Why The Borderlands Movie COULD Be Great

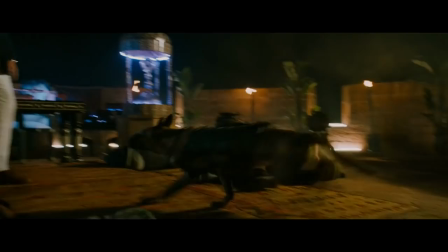748s
Even though I don't want to see too much of a focus on hand-to-hand combat, I think Borderlands could draw from John Wick's gunplay in a rather specific way.
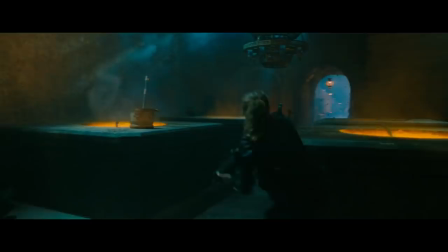757s
The Casablanca set team-up between John, Halle Berry,
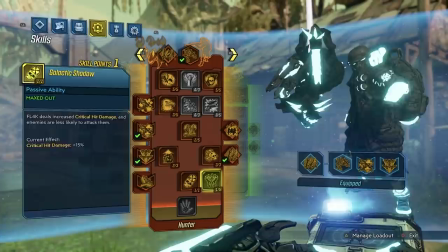760s
Sophia and the two dogs is a great litmus test for the pet companion characters like Mordecai and the Beastmaster Flak.
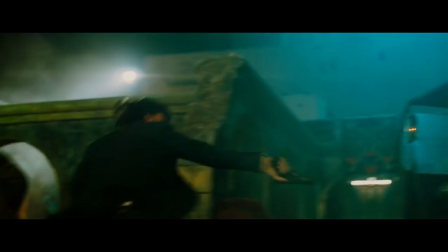767s
If there ends up being a character in the movie who combines guns with racks, jabbers and spider ants, then I'd like to see the camera used the way it is in Stahelski's dog-eat-dog action.
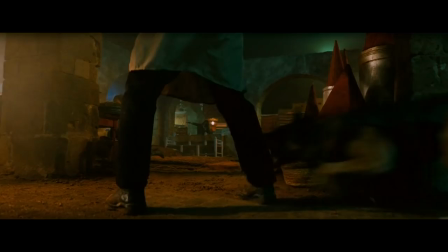775s
The contrast of our human leads hacking and shooting the baddies, with a dog zipping across the screen for a host of savage kills keeps it interesting, and the novel way Sophia and the dogs team up to distract,
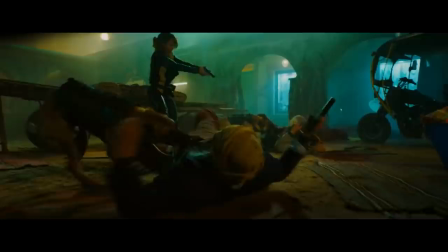784s
intimidate and maim leads to some creative action.
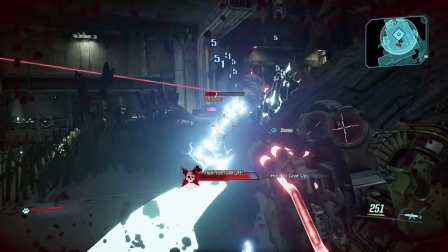787s
In Borderlands, your beasts often provide a real helping hand in otherwise hopeless spots, even providing that kill you need to get a second wind.
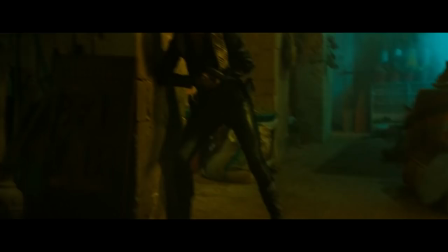794s
The dogs in the movie consistently tear into the frame, just in the nick of time to save Sophia,
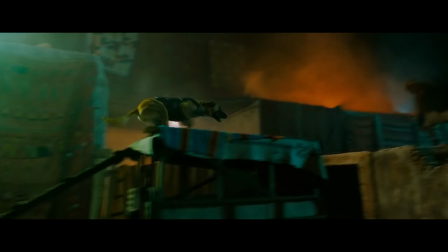799s
and it really makes the companion relationship feel like an integral part of the action, rather than just a gimmicky afterthought.
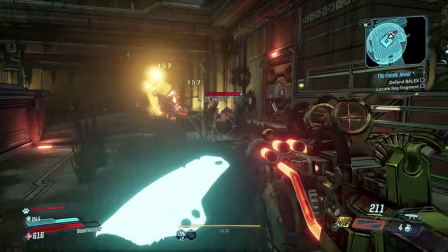808s
They say you should never work with animals, but these war-dugos of wick make me think otherwise.
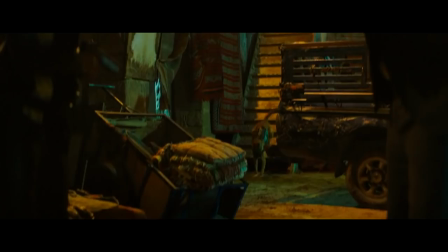813s
Borderlands will probably opt for CGI monsters rather than practical mutts, but it would be cool to at least think about the way Parabellum constructs its action with the dogs.
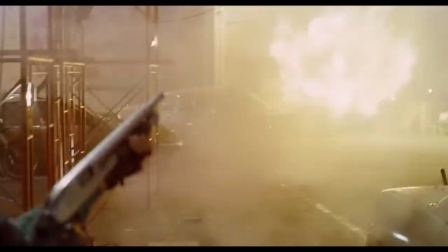823s
The number one lesson that Borderlands could take from all of these movies could be attributed to one quote from Woo on the commentary track for Hard Boiled.
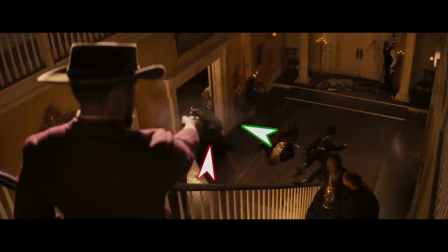830s
Logic is very boring. Nope, before you comment, logic isn't always boring, logic is arguably inherent to film, yadda yadda yadda.
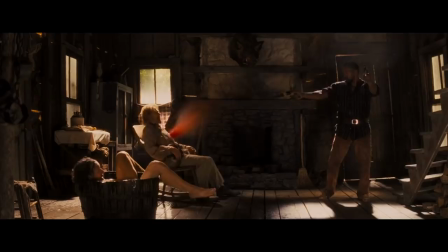839s
Look how pedantic you're making me comment section. I'm gonna have a slipped disc.
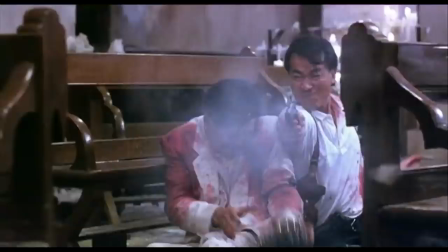845s
Logic is boring, which is to say that these films bend the rules at every possible turn just for the sake of giving the audiences the most thrills possible,
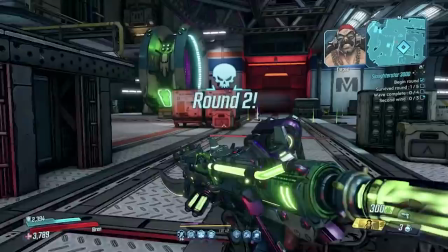853s
and they all work for that reason. The work of John Woo could not be better served by any allusions to realism.
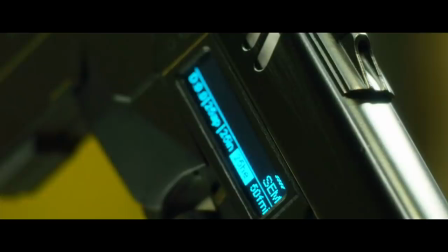858s
When I think about the Borderlands game franchise, I think exactly the same thing.
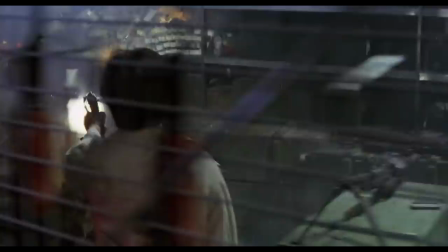863s
That's ultimately why I would love, however much of a pipe dream it is, for this movie to be exactly as, air quotes, unrealistic as these movies.
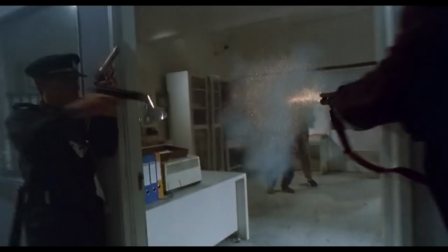872s
Give me John Woo slow-mo, regular mo, intercutting for no rhyme or reason, give me debris flying left, right and centre, give me doves.
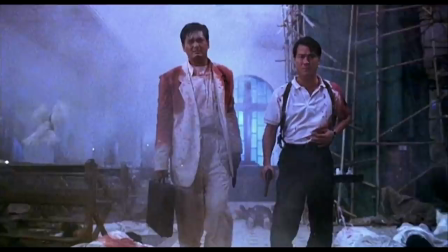879s
Maybe the doves are too much. Maybe.
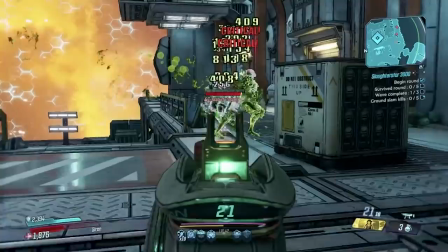882s
No matter what ends up happening with the look and feel of Borderlands, I feel confident in the creative team and I'll reserve any judgement until the final film is released.
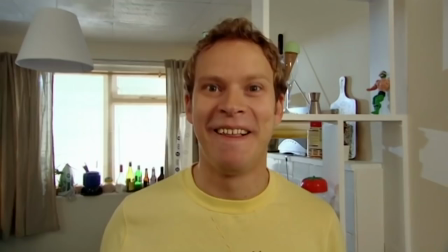890s
It would be so satisfying to finally get a truly good video game adaptation, something to really bring home to mum and dad.
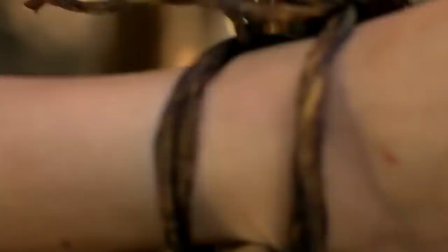896s
I hope it's as funny as Knock Knock, as brutal as Green Inferno,
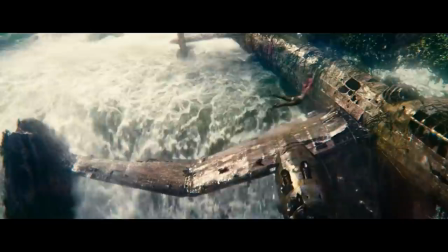900s
a fantastic cinematic experience that banks on the form rather than a pale imitation of the gaming experience you've already had,
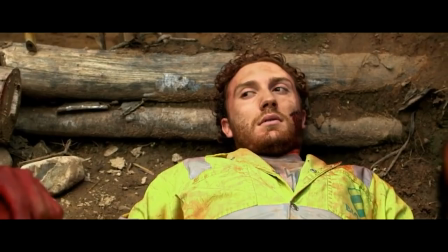906s
the justified and unjustified suffer alike in Eli Roth's filmography, which is what the comedy of Borderlands revels in.
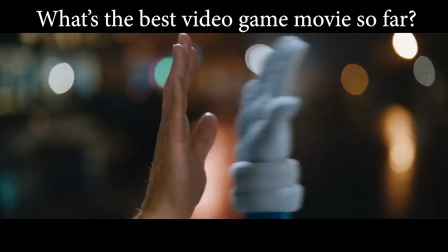914s
Add in the right action inspirations on an already stellar cast, and this could be the video game movie to blow all that stood before out of the water.
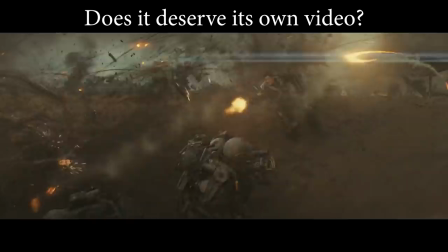922s
What do you think? What's currently the best video game movie? Is Edge of Tomorrow awesome?
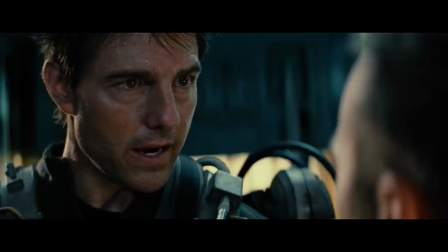927s
Does it deserve its own video? Of course the answer to the last one is YES! Get it.
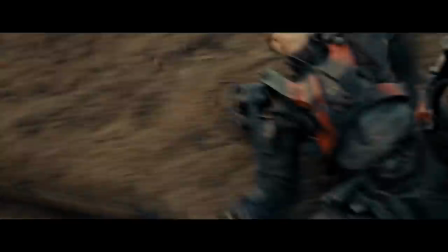935s
Thanks for watching today's video. Two quick things before you go. As I mentioned earlier, I was lucky enough to appear on the screen test with Jack, Clarice and Joe where we defended our favourite Tom Cruise movies.
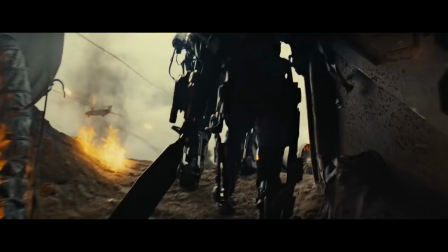945s
This whole movie is a masterclass in action editing. Kimmel, when he's crushed by the helicopter, we see that. We see Emily Blunt's character Rita coming out and joining the battle and we're given all these little pieces of geography so that when we go back and reset the day, we know instantly what's going to happen. We know what Tom Cruise has got to overcome. That first scene and establishing all those rules and establishing where everyone is, It does so much in such a short space of time and it does it in such a way that the audience isn't even aware it's happening Because they're not even aware of the payoffs until like four loops in when he finally saves Kimmel and like pushes him out of the way You're like, oh sweet.